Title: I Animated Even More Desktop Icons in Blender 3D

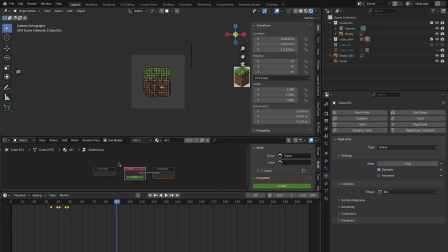(0:00)
Welcome back to my continuing mission to remake and animate all of my desktop icons in 3D software. I started this one off with Safari because, after all, what's a computer if you can't use it to browse the internet?
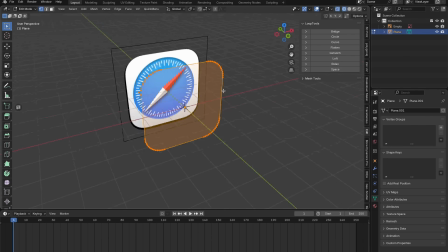(0:11)
I'm curious, out of all the major browsers, which one do you guys prefer? Personally, I use Chrome, although I may make the switch to Firefox soon, who knows. But I picked Safari because I thought it would be an interesting icon to animate. I started off by making the same rounded sort of app background thing that I've made in a bunch of the other videos, and I used inset and the circle thing from Loop Tools to make a circle and extrude it inward to get the compass face.
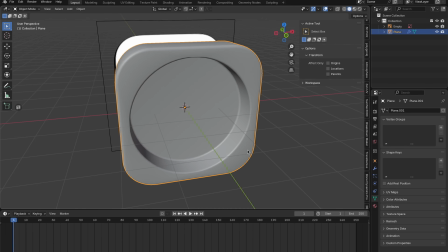(0:33)
Then I just used simple beveling to add a little bit of interesting detail to these edges.
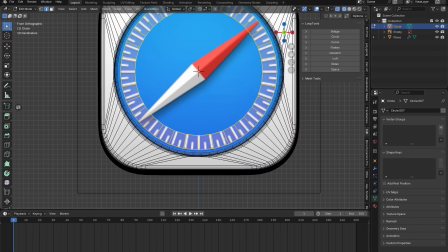(0:38)
To make the markers, I just added a circle, extruded it inward, beveled the inner edges, and removed the sections that were unbeveled.
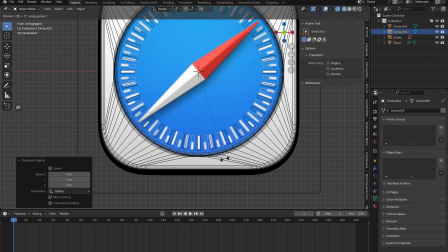(0:45)
Pro tip, you can do separate by selection and then just delete the other object.
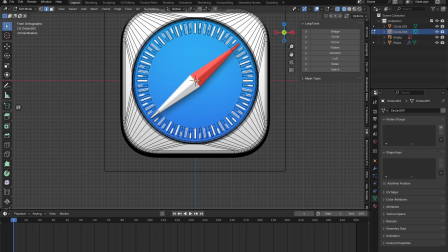(0:50)
Then I just duplicated it, rotated it a few degrees, and selected the inner vertices so that I could extrude it locked outward to make these little short ones.
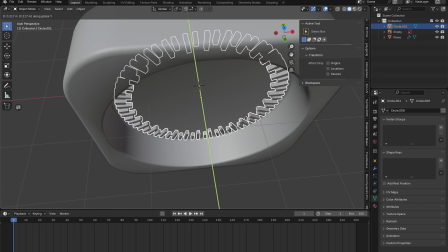(0:59)
And then I just joined the two to make it a single object. With it joined, I extruded it and added a bevel modifier to it just to, again, have those little subtle edges.
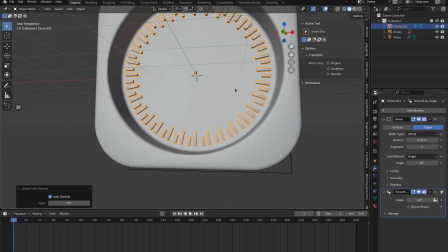(1:08)
That's something that's a really great trick for realism, especially if you're not super constrained by topology count.
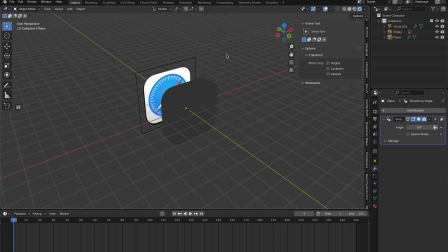(1:13)
Having a little bit of bevel allows whatever your surface is to catch the light in a way that's much more dynamic and much more realistic.
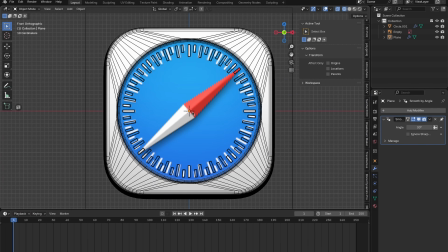(1:19)
I've said this before, but if you look at basically any object, there is nothing that is perfectly sharp outside of, things that are machined to be that way. And to make the compass dial, I just added a plane, deleted half of it, added a mirror modifier, so I only have to make half of it at once,
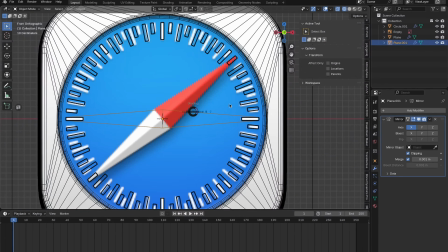(1:34)
extruded it outward, and just scaled that edge down until it lined up perfectly with one of my little ticks on the compass.
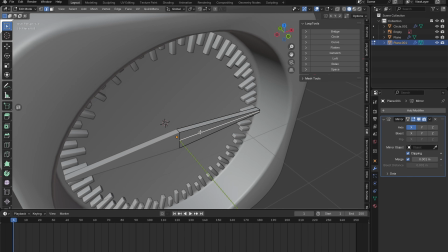(1:40)
Extruded the whole thing to add some solidity to it,
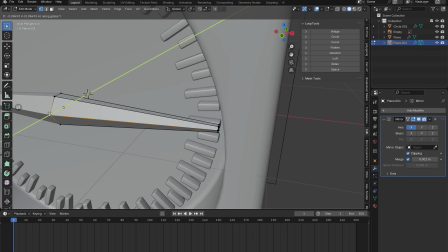(1:43)
and then I just grabbed these edges and modified it to sort of be roughly the shape that I think it would be in looking at other compass references.
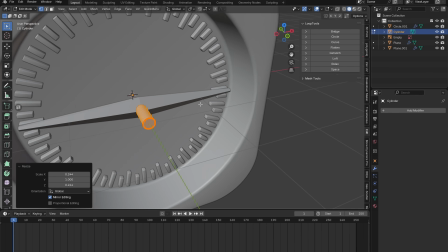(1:51)
I also added a little shaft to it just because even though it's not going to be visible from the front orthographic view that we're going to be rendering
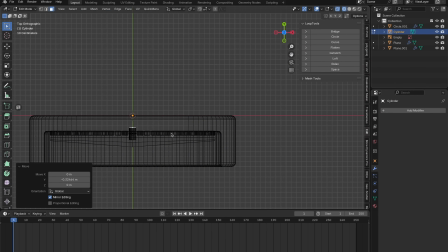(1:58)
from, the shadow created by it might be visible,
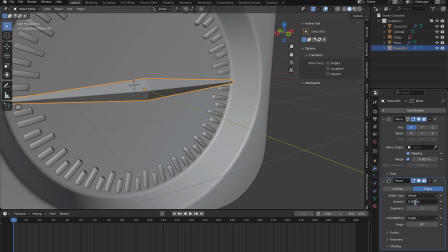(2:02)
and I always like to control for things that I'm not totally sure about because realistic shadowing is one of those things that really sells a render.
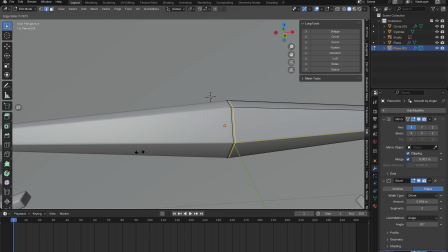(2:11)
I also put in a few support loops just to support especially the center edge because I wanted to have a little bit of a ridge.
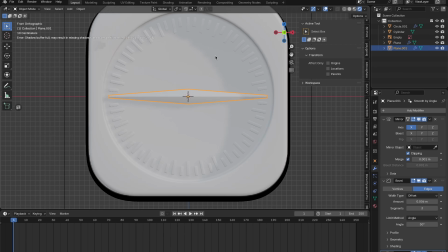(2:17)
I tried pulling it out and giving it a little bit of a lip, but I didn't really like that, so I put it back.
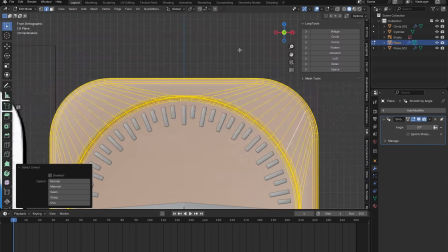(2:21)
And then for the same reasons as before, I added a bevel modifier just to give it that little extra subtle realism.
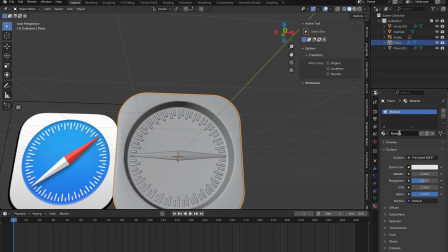(2:28)
And then it was time to move on to materials. So I selected everything but that interface in preparation to add a separate material to it to make the face.
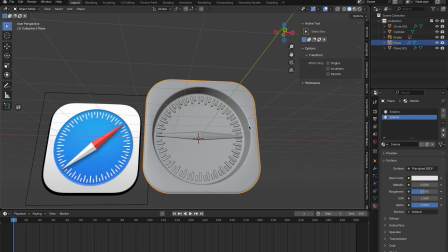(2:35)
I created two material slots, one for the body of the compass and one for the interface.
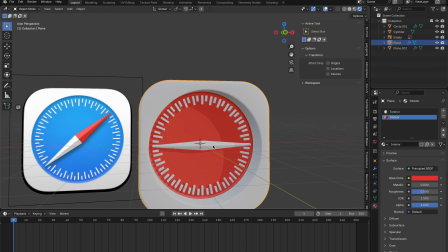(2:40)
And then I just selected the inverse of what I had selected previously to get that interface and assign the material to it. And I have the material just temporarily turned red so that I can tell what the material is assigned to.
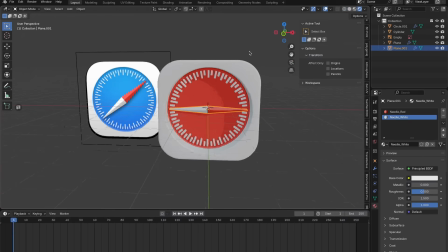(2:52)
I went on to add the same material to the compass needle and then make it single user just by clicking the little icon that indicates how many users a material has.
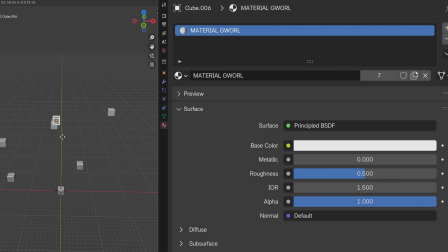(3:01)
That's a nice trick.
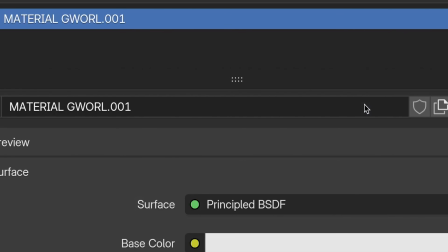(3:01)
When you create a single user copy, it maintains all of the information about the material, but it makes it a single data block bound to only the object that you have it assigned to.
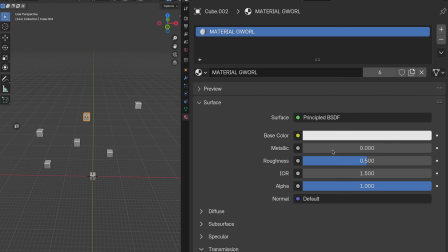(3:10)
So if you need a bunch of copies of the same material that do slightly different things, I would create the same material,
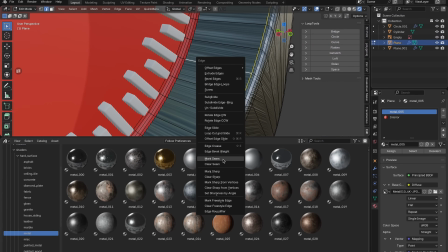(3:15)
assign it to everything that you want, and then make them all single user and make each modification as needed.
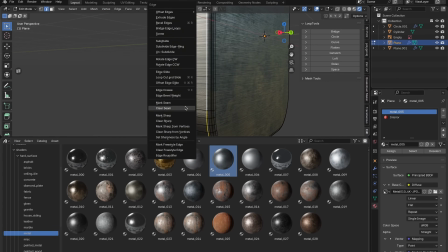(3:21)
Then I went and started cutting this apart using UV seams.
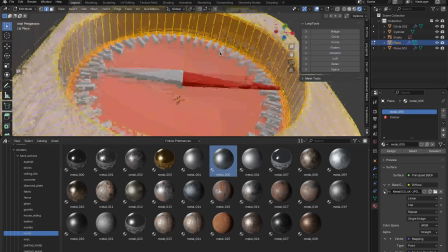(3:24)
One of the tricks to thinking about UVing that I learned really early on in my career is to think about it like creating a fabric pattern in reverse.
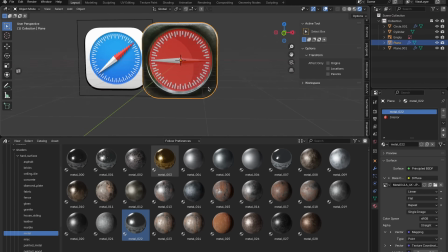(3:31)
Basically, taking a three-dimensional object and cutting it along
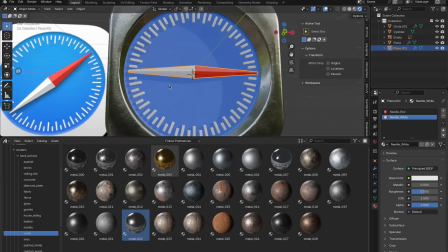(3:36)
lines so that you can unfold it without ripping or stretching the imaginary fabric.
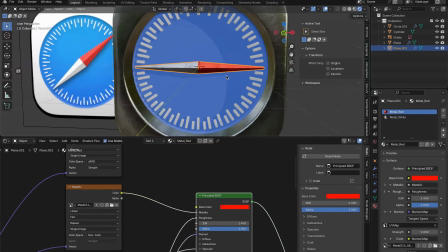(3:41)
That really helped the process click for me. Then I modified my existing materials to be somewhat metallic,
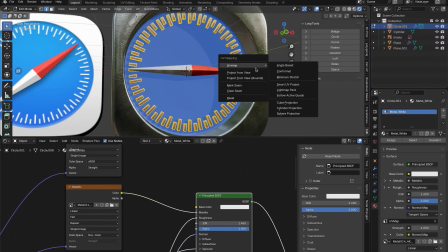(3:47)
and I basically just took this base metal that I had assigned to the body of the compass and used it
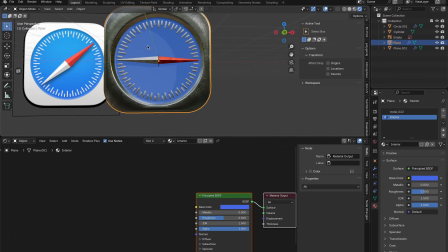(3:52)
as a base to create tinted versions for each of the main parts of the object,
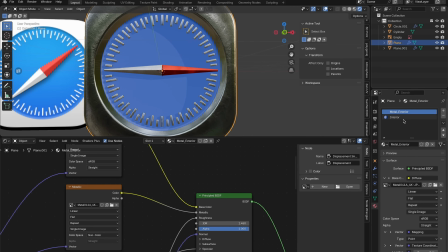(3:57)
because I thought, hey, it would be kind of cool to have this whole thing be made out of metal like it's a real compass.
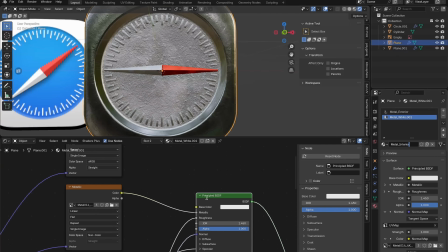(4:01)
For the compass face, I used a similar but slightly different material than I had for the compass body,
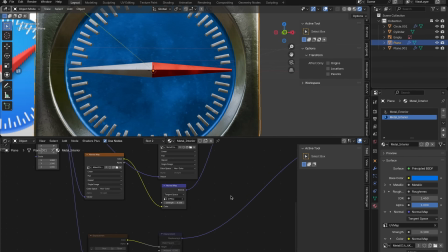(4:06)
and I paid extra close attention to matching the color blue in my reference, and I did come back to this later,
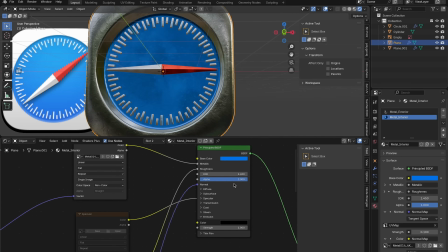(4:11)
but I wasn't totally happy with it. And I also reduced the amount of bump down to almost zero because the face in the reference is relatively smooth, and the default bump on this metal was just absolutely crazy. Didn't take it away completely because I still wanted those little imperfections, but I did reduce it.
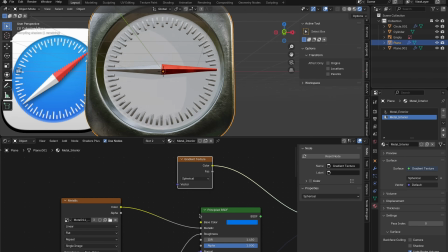(4:26)
Then I added a gradient texture and started testing it.
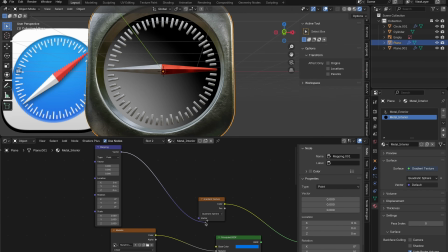(4:30)
And the goal here was to create a basis so that I could blend between two different shades of blue and give the sort of subtle gradient that the reference compass has. But in order to accomplish that, I first had to position my gradient texture.
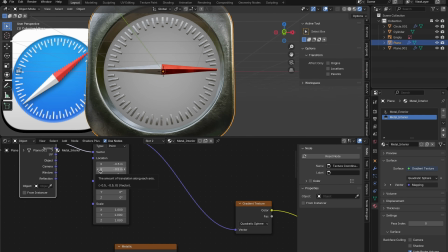(4:41)
So I plugged in a texture coordinate to a mapping node and connected that to the vector input on the gradient.
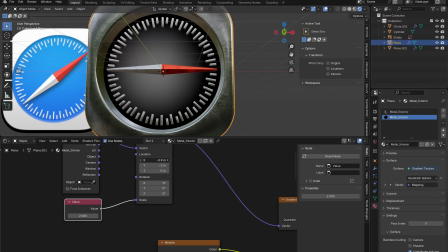(4:46)
And then I worked on centering the gradient. Pro tip, you can also always add a value node and plug that into your scale if you want to change
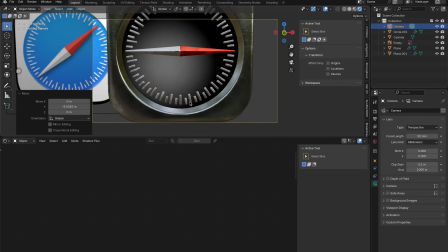(4:54)
all three scale inputs at the same time without having to set each of them individually. With my gradient positioned,
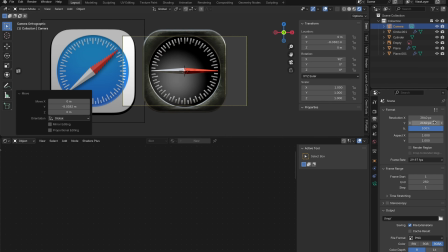(5:00)
I added a camera and set it to orthographic view because I realized when I set this scene up, I hadn't done that.
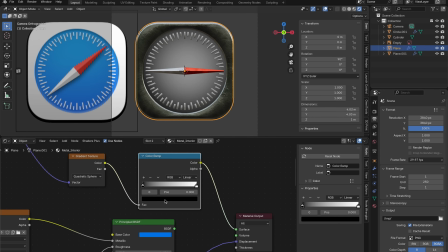(5:05)
And then I went back to working on my material. With my gradient set up correctly, I went ahead and plugged a color ramp into the color output of my gradient, and that will just allow me to set what the gradient looks like using the stops on the color ramp.
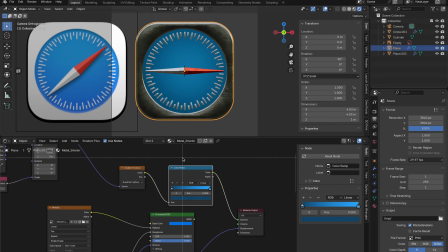(5:18)
One other cool trick is if you want to see what the texture you're creating or modifying looks like shadeless, you can always take that color output and plug it directly into the material output,
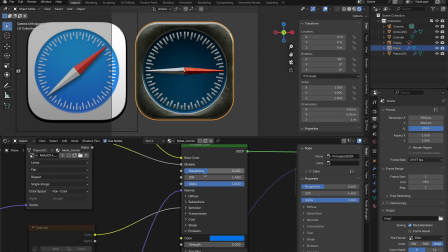(5:27)
and you'll get a shadeless version of whatever the texture looks like at that point in the node tree.
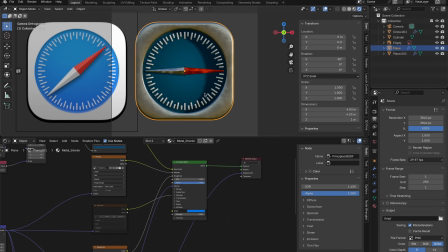(5:31)
With that all set up, I went ahead and plugged it right back into the material and plugged the material back into the material output, and then I disabled scene lighting and world.
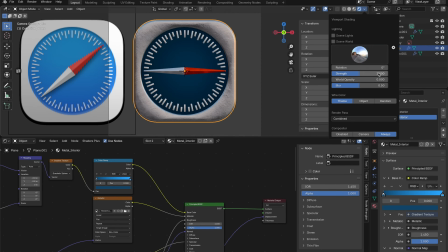(5:39)
And by doing that, I was able to set a temporary HDRI to light the scene.
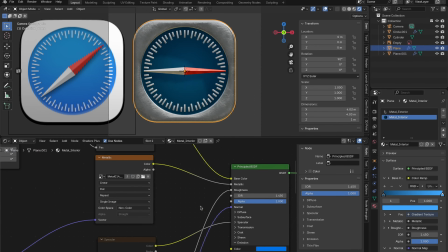(5:44)
And this is a trick I use all the time when I'm still working on my materials and I haven't finalized my world lighting yet.
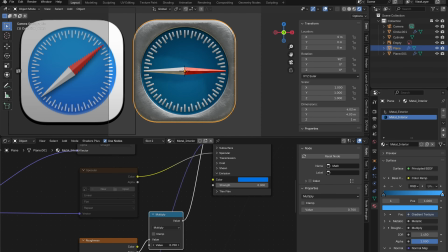(5:49)
It's a nice way to preview your materials in lots of different lighting conditions without having to go through actually setting up HDRIs.
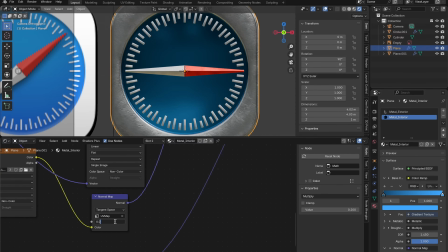(5:56)
Blender comes with a bunch of pre-canned HDRIs,
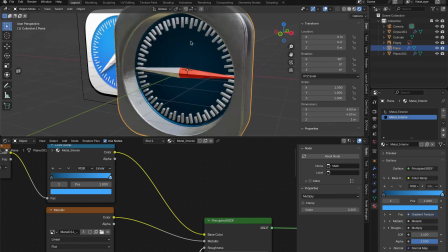(5:59)
and you can even modify your default Blender scene to have additional ones if you find ones you like that aren't included with Blender.
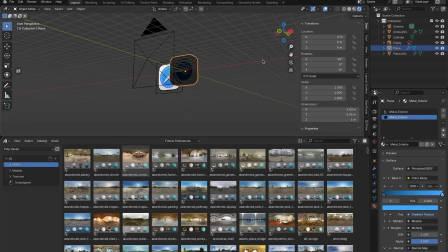(6:05)
Then, with my material settings tweaked and finished, I went ahead and started actually lighting the scene.
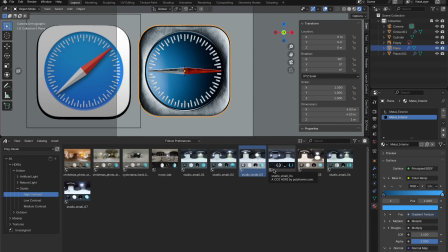(6:10)
And I use the HDRI library from Polyhaven. The HDRIs themselves are free.
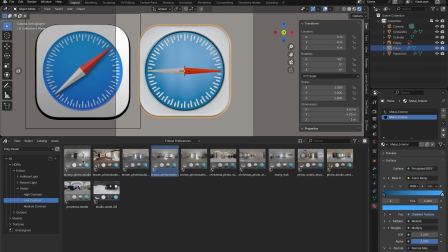(6:15)
Polyhaven has an add-on that they provide that you can pay for that will let you download all of their stuff.
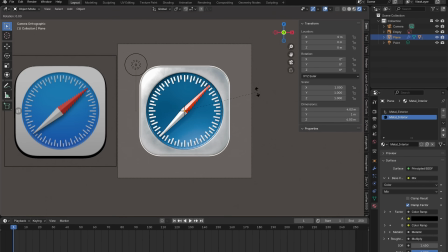(6:20)
Highly recommend it, totally worth it.
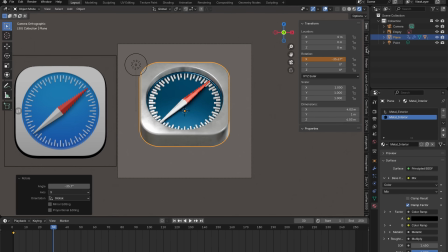(6:21)
And actually, if you want to see a bunch of the add-ons that I use in my day-to-day work, I put a bunch of the top ones that I use all the time in a set of links in the description. Disclaimer, those are referral links, which means if you buy the add-ons through them, you won't be charged extra, but you will give me money with each purchase, which helps support the channel.
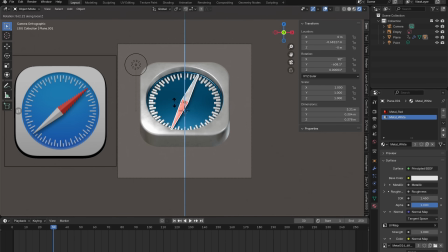(6:38)
Then I moved on to animating the compass, and first I set keys to tip the compass backwards, and then I inserted a single movement key into the needle position,
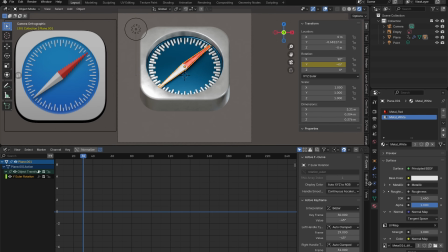(6:47)
and I decided I was going to do this mostly using F-curve modifiers rather than keying each movement of the needle. When I'm animating, I always take the approach of trying to do the absolute minimal amount of keying possible and doing as much as I can both through F-curve modification, F-curve modifiers, and just very careful tweaking of curves.
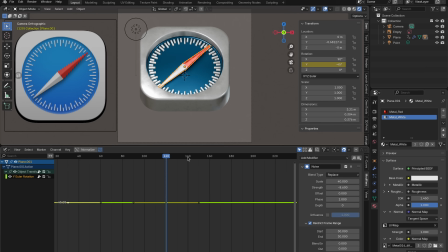(7:06)
And that's something that I had basically drilled into me by one of the first animation professors I ever had way back in college, back around 2015 or so. So the modifier I added to this F-curve is the noise modifier.
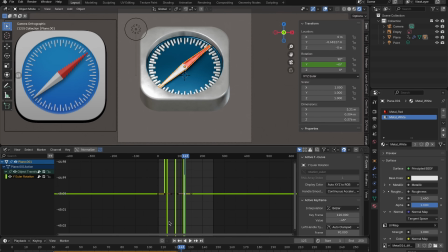(7:19)
And basically that generates random noise, and if you specify a frame range, you can restrict that noise to that range, which is what I was doing there. And basically I set it up to generate a little bit of random movement noise on the Y rotation axis, which is the axis that the needle is set up to spin around. And then I also set up a blend in and blend out value,
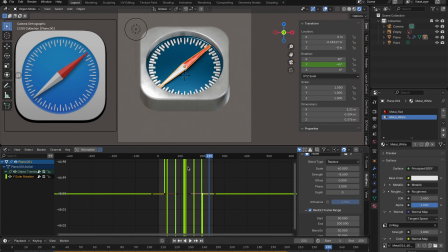(7:39)
which is basically just how many frames of transition you want between your first key and your last key, or the first position that you've restricted and the last position you've restricted, which in this case is frames 30 to frame 300. And I've laid in about 30 frames of blending,
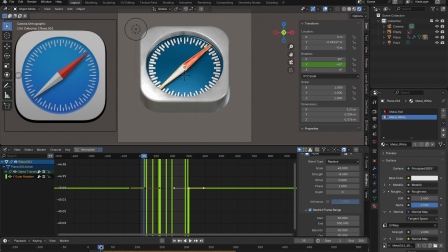(7:55)
which means 30 frames in front of and behind our animated area are being used to blend that animation from start to finish, which just helps smooth the transition between the noisy area and the dead stillness.